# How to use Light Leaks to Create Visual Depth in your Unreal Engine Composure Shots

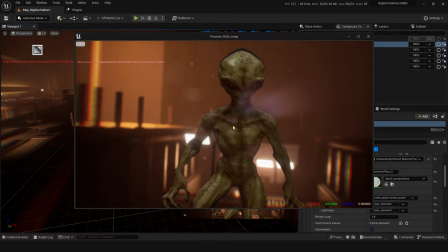And now you can see we have some light information over the top of our alien here.
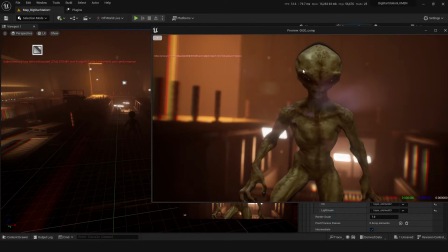So the edges around here are because this alien is not as blurred as the backing layer here,
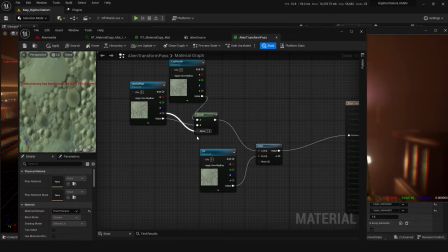but we can take the alpha from our media plate and put that into this alpha, and that just means that the hard mask from here
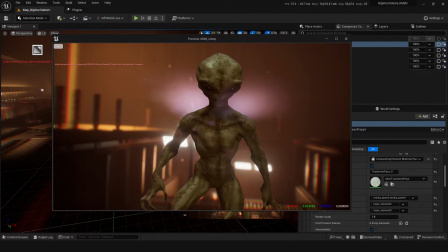is masking here. So now we can see that we are getting some light information, but those edges are just not so bad.
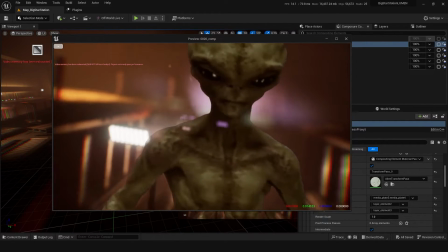So if we give this a render out, the addition of the depth of field should really make this shot quite cool.
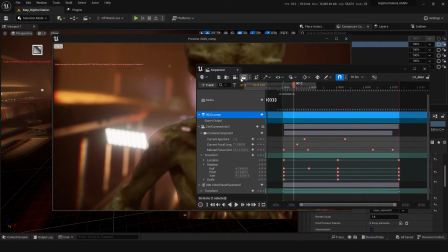So in our sequencer, let's just go
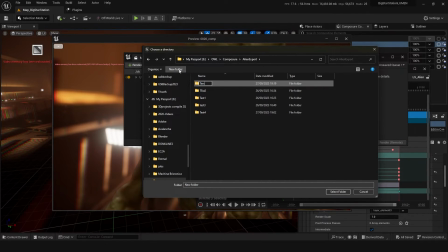here, gonna add a new test5 folder and give this a render local.
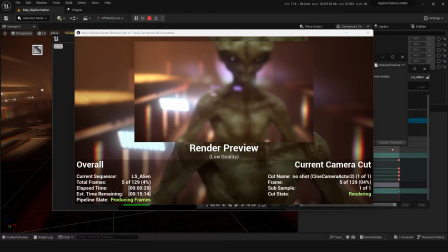So check it out as it's rendering. Immediately you can see that we've got even more awesome
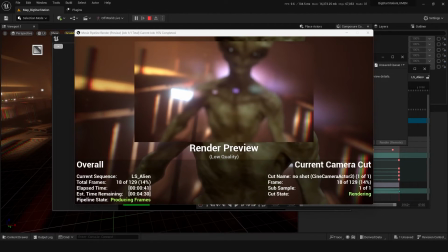integration of our footage into the scene because we got light leaks coming over the top of our talent.
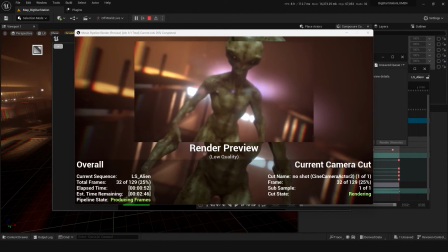So especially for this kind of really blurry alien shot, you want that light leaking over to show there's a really bright light behind them.
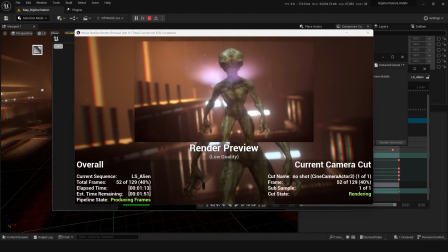You can see even as it's a bit more in focus, it's actually helping the kind of crappy key as well, just by blending those edges with a bit of light leakage.
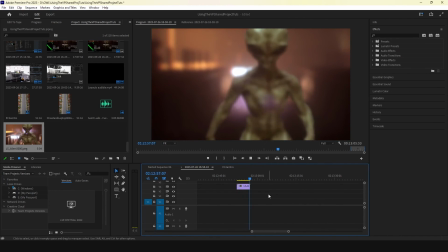Here, and here we can see the full-time result. Yeah, you can see all of these visual elements just really tie all the footage together,
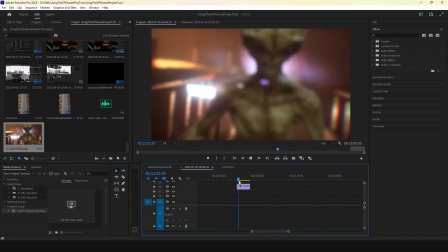and it's just becoming less and less clear that this is even a flat plane in the 3D space.